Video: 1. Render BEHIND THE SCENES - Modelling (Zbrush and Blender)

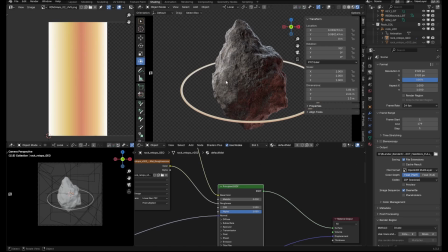As you can see here, I did exactly the same things that he will do in just layering the noise in order to get like, a more detailed, a more interesting, a more, visually intriguing, how do I say, shader,
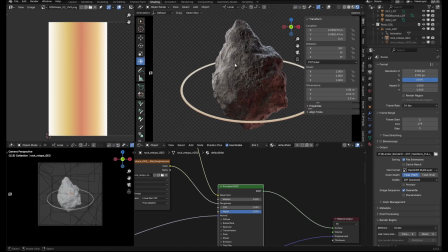So when it came to rendering, the first thing I always think about, the basics of lighting, which is you want your key light, which we have over here. This is like the brightest light more or less in the scene. It's like the hero light. It shows like that.
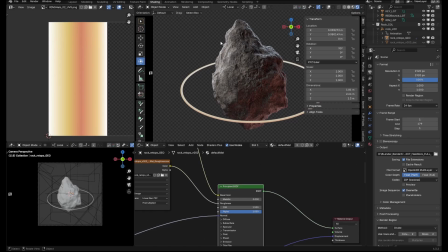It's like that, if there was no other light in the scene, it was just that, you could kind of identify what it was. And then you have the rim light, which kind of just separates it from the background. So you got like, all this sort of stuff just along the edge and spilling over a little bit.
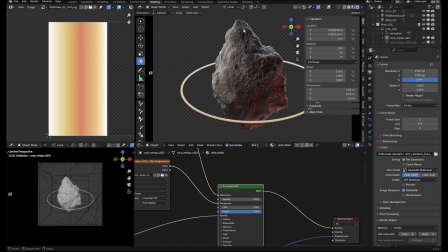You also have something called the fill light. And the fill light kind of keeps these areas from being too dark. If you want to darken them, if you want to lighten them later on, that's totally fine. But it's
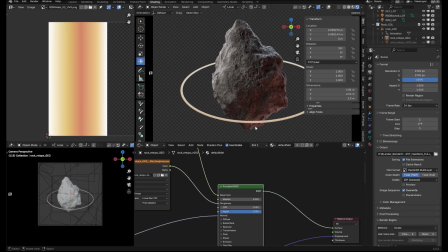very important to have it like well lit, because if there's no light information there at all, then it's hard to, like what is even the shape of this section? It's just flat black. You don't want that. So adding a little light there to kind of fill in that information so the viewer knows what they're looking at, very crucial, very essential.
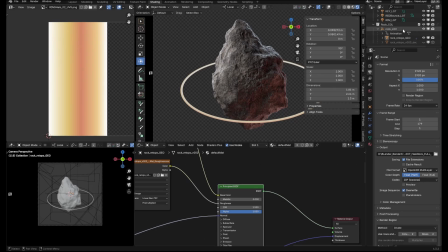So even here, See if I can show you. Let's go straight to, let's just get rid of every light in the scene, right? Can I do that?
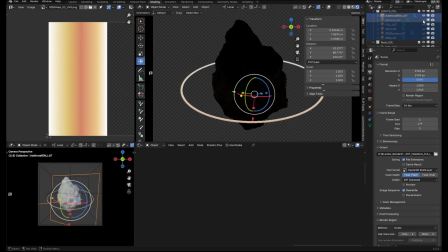Whatever, let's do this. So there's no light. This is emissive, so that's why it's not black like this. But if we just, if we turn on the key, boom, wow, right? Looks great, it's stunning. So even with just that light, the image is just,
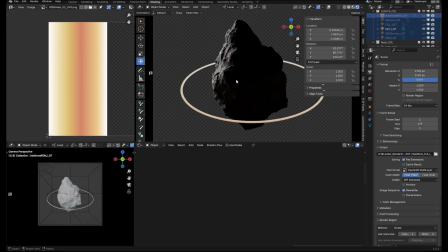it tells you a lot about what you're trying to do as far as mood, as far as the subject matter. You're already kind of a huge way there. But, you know, it's not enough, so we throw on some fill, right? It's almost kind of like it's adding a little additional detail here. Very nice, very nice.
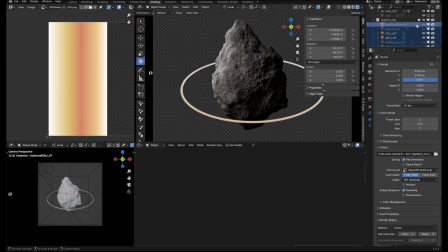And then, of course, we have, so we have this thing called, sometimes I use more than one light for a specific purpose.
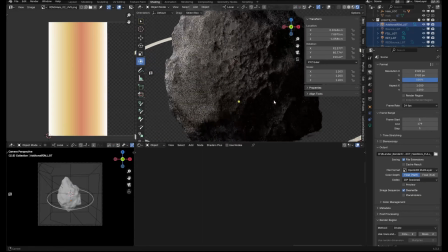So for the rim, I wanted a little, it's hard to see, but there's like a little bit of detail like around here that otherwise is not lit by the rim, you know?
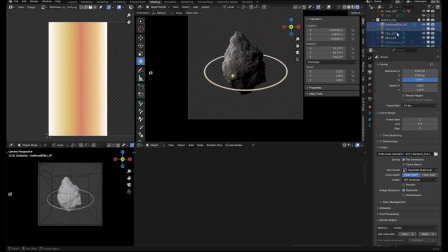So I added this additional rim, and then this is the main rim, so you see here.
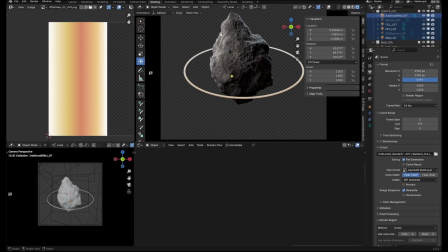And you'll notice as well that this is a warm color temperature. So this is all white, right? Like the light is all white, but this is more of like an orangish, yellowish white. And this is more of like a slightly bluish, purplish light. And even just that slight amount of contrast really kind of amps it up.
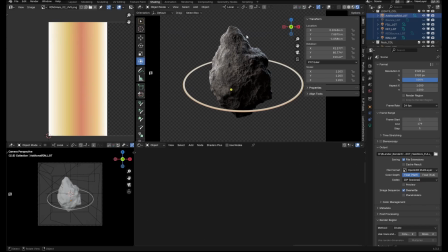It really makes it so much more interesting visually. So, you know, if you think that it's nice to have like the main light be a bright light, like think about maybe the sun, maybe think about like, you know, the sun is kind of, it has more of a yellowish, whitish glow. But then, you know, of course, reflection from the sky makes it a little blue sometimes when it bounces off of different things.
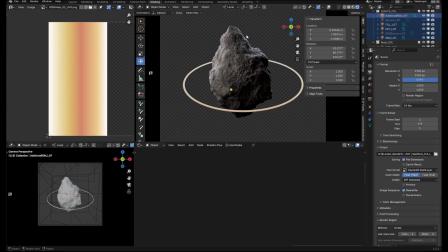So if it's a lower light and maybe it's bouncing, maybe make it blue. Maybe if it's a nighttime scene, it's more of a bluish light because, you know, the moon, the darkness of the sky, such things. I also additionally added what I would call a bounce light. So if I had a plane underneath here, the lights would interact with that.
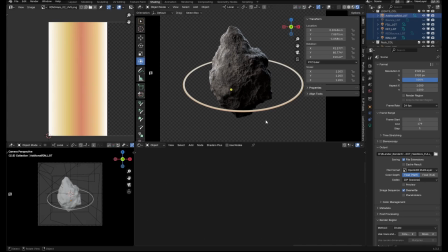It would hit the plane at the bottom and bounce back up to brighten this bottom section because look, this is so dark. And stylistically, if that's what you wanted, perfect, no problem. But for me, I wanted like a little bit of light information there to describe the shape and the form in that area.
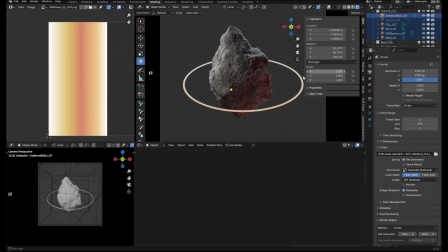So I added something called a bounce light and just gave it like a little bit of a red, you know, a red bounce. And again, this is just to differentiate, kind of quote unquote, this quote unquote, sorry, I speak too fast.
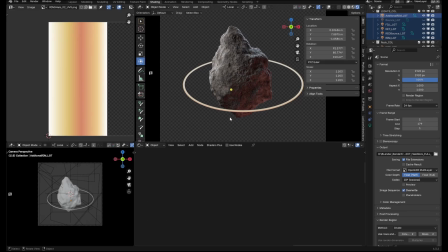To differentiate the red bottom from this kind of blue and again from this kind of yellow or white.